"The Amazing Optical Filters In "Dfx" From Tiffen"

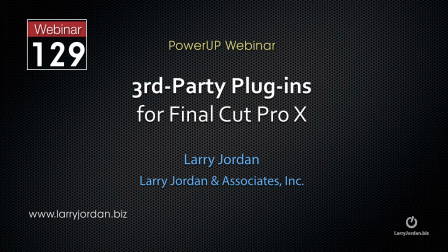(0:00)
This is an excerpt of a recent PowerUp webinar taking a look at third-party plugins for Final Cut Pro 10. Hi, my name is Larry Jordan. DFX is published by Tiffen.
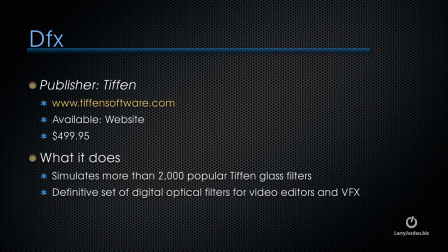(0:12)
You can see their website at tiffensoftware.com. This is available on their website. It's $499.95. And what the filters in this bundle do is simulate more than 2,000 popular Tiffen glass filters.
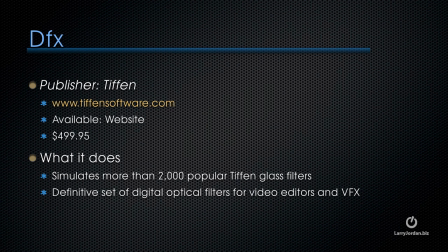(0:27)
It is the definitive set of digital optical filters for video editors and visual effects artists.
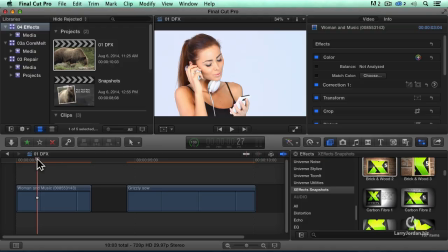(0:33)
Let me show you what we can do with some of these filters. For instance, here, that's a lovely shot, just to begin with.
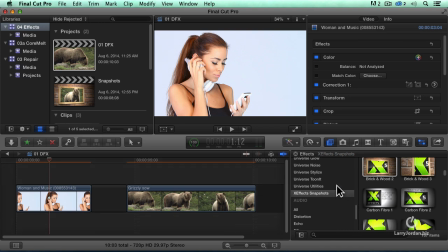(0:42)
We don't need to do a whole lot with it, but there's a lot we can do should we want to. Tiffen gives us first different looks that we could say this gives us a bleach bypass look or
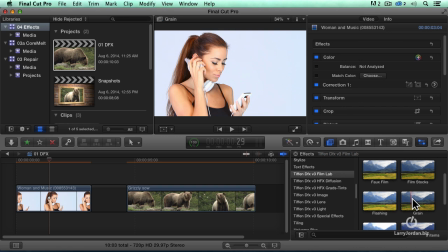(0:55)
cross-processing, make it look more like film stock or add film grain to give us some texture in the background. But the one that I like is the Hfx Diffusion. Here, for instance, diffusion. Look at her skin. I'm going to grab a diffusion filter, drop it on top of her skin.
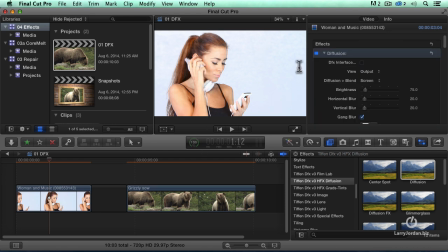(1:14)
I've just softened that a little bit. This is what it looks before. This is after. Okay, it's just brightened the highlights a little bit. Now, for me, I don't particularly care for this because it washes out the hair a little bit too much.
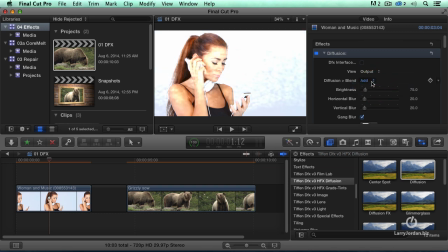(1:29)
We can change the blend mode. By the way, be very cautious about using an additive blend. It causes your white levels to go over 100%, which will cause you problems in cable and broadcast and DVD. Stay with screen, and we can control it by adjusting the settings. But for me, although diffusion is nice, there are better options.
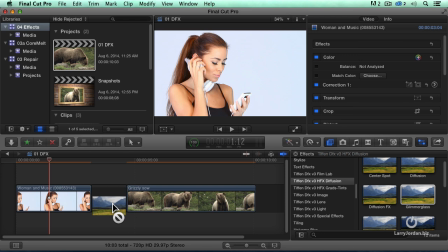(1:49)
Just to give you another option, look at Glimmer Glass. This is a pure romance filter.
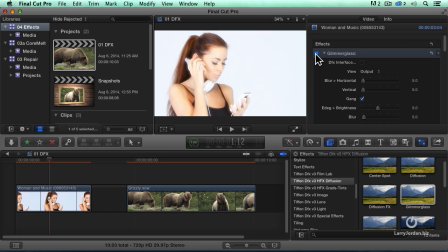(1:55)
This is before. This is easier to see than it is to explain. Look at how it's just lightening everything and giving it a sense of life and vitality. Maybe a retrospective, a memory of a girlfriend long past, perhaps.
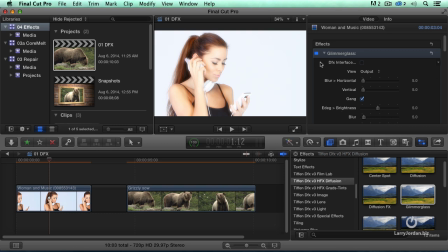(2:12)
And again, we've got controls over this. Okay, that's Glimmer Glass.
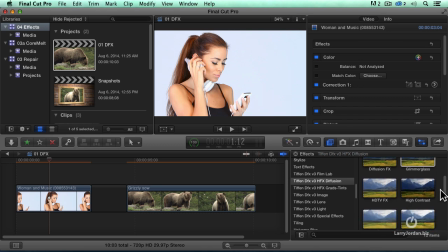(2:17)
But the one that people think of the most when they think of camera filters is Pro Mist.
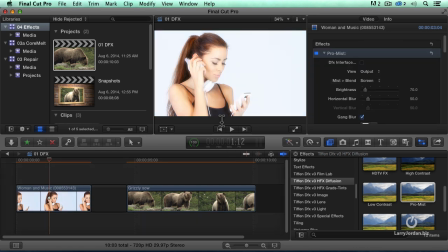(2:22)
What ProMist does is it softens skin tones without causing black levels to elevate and without causing the whites to blow out. It is very close to magic, and I remember spending a lot of money for glass filters to put in front of the camera to be able to
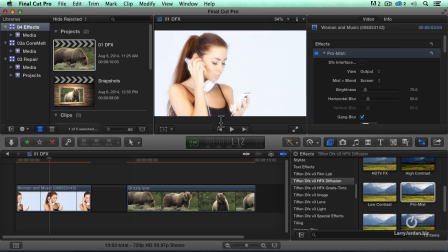(2:37)
do close-ups and give this kind of look when I had to commit to it in the shoot because it was impossible to do in post. This is before the filter, and this is after. Before and after, and we can tone that down if we want to.
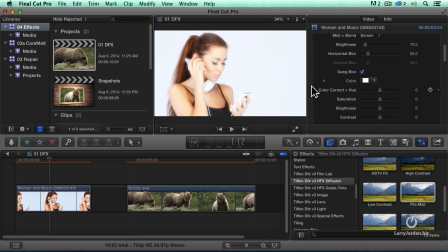(2:53)
We can, in fact, where we start to have real fun is in slightly warming up the filter.
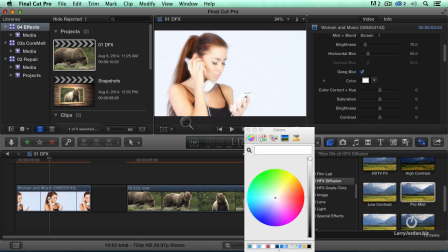(2:59)
I'm going to click on the color chip. I want to warm this filter up so it has more of a golden cast by picking this color right here.
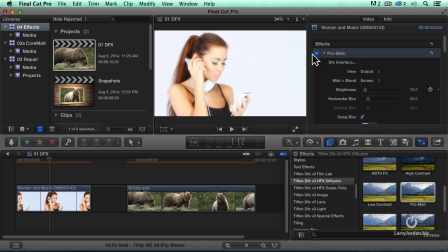(3:08)
What this does is look at how we took it from a not bad shot to begin with. We added a warm ProMist filter. She's gotten this wonderful glowing look, fashion model look.
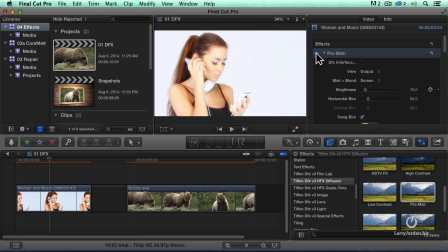(3:20)
And we've added a little bit of skin color to it to give us a warm touch so that not only is she glowing, but she's glowing with a healthy skin color. And we can control that by this color setting here. We can also add or adjust the amount of brightness.
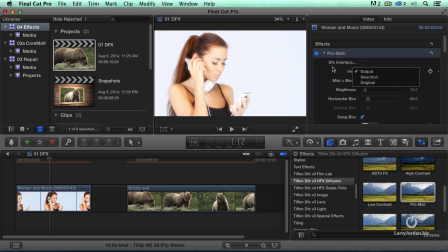(3:36)
Again, we can look at the output or we can look at just what we're adding to it. ProMist is really cool. Another thing that we've got inside this package is something a little bit different.
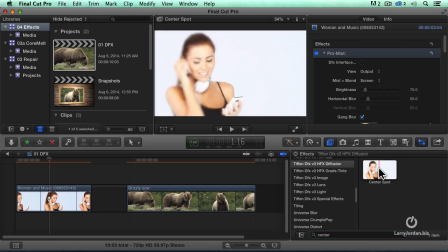(3:48)
I'm going to look for the word center. I've got a center spot. As editors, one of the things that we have to do is we want to control where the viewer eye looks.
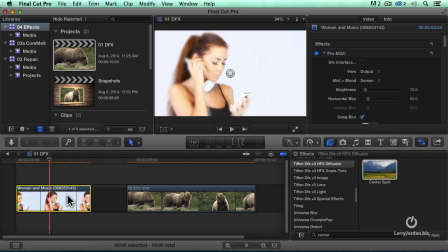(3:57)
So I'm going to select the spot.
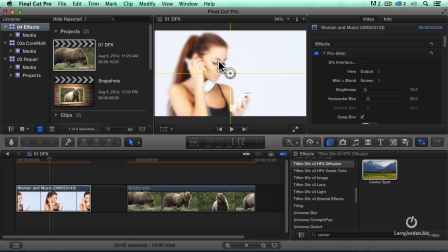(3:59)
And if I grab this circle and drag it right up to her eyes, right there, then the first thing you're going to look at as we play this back is going to be her eyes,
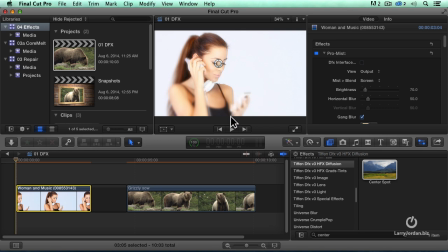(4:11)
which are in focus. And after that, you'll look at the rest of the shot. Or, if I look at that right there, you have to look at her face. You have to look at her eyes. Everything else is out of focus. But by moving that center spot down to the phone, your eye is going to go to the phone as opposed to her face.
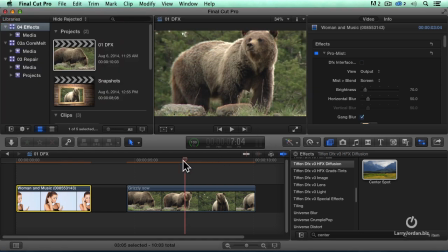(4:28)
By changing the focus of the scene, it forces the eye where to look. Let me just show you. Grab the center spot. Cue the bear. Cue impressive bear movement. Drop center spot on. And select the clip.
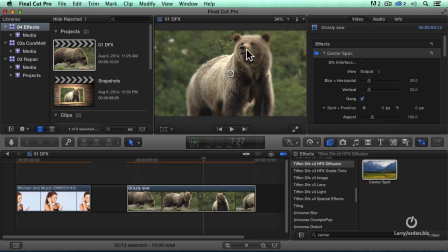(4:40)
Drag it up to the bear's face. And we've added the depth of field. There we go. We've added a depth of field. Your eyes got to go to the face of the bear.
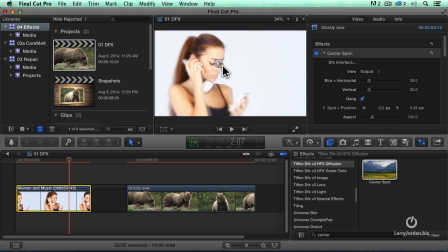(4:49)
Everything else is blurred back. When you go to the girl, select the girl. If I grab the circle, drag it down to the phone, your eye has to go to the phone. It can't look anywhere else. It'll check the phone first and then look at the girl. That's what I was referring to.
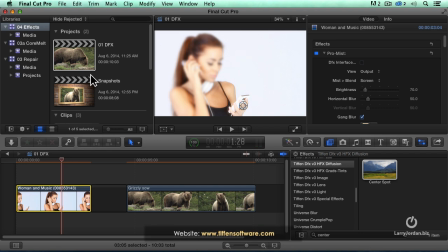(5:05)
The product is DFX, and the company is Tiffen Software.
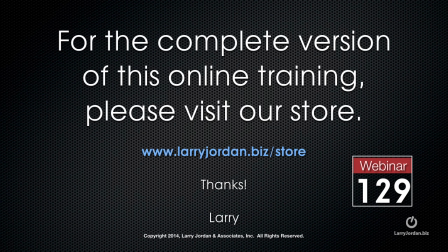(5:11)
This has been an excerpt of a recent Power Up webinar taking a look at third-party plugins in Final Cut Pro 10. For the complete version of this online training, please visit our store at larryjordan.biz/store and look for Webinar 129.
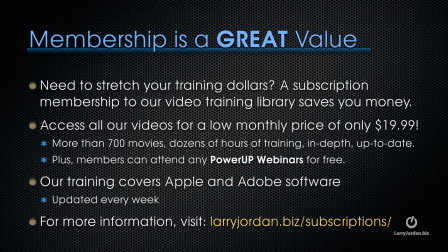(5:30)
By the way, membership is a great value when you need to stretch your training dollars. A subscription membership to our video training library saves you money. You can access all of our videos for a low monthly price of only $19.99.
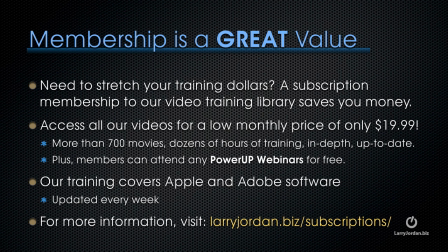(5:45)
That's more than 700 movies, dozens of hours of training, all in-depth and all up-to-date. Plus, members can attend any of our Power Up webinars for free. Our training covers Apple and Adobe software. We update it every week. And for more information, visit larryjordan.biz/subscriptions.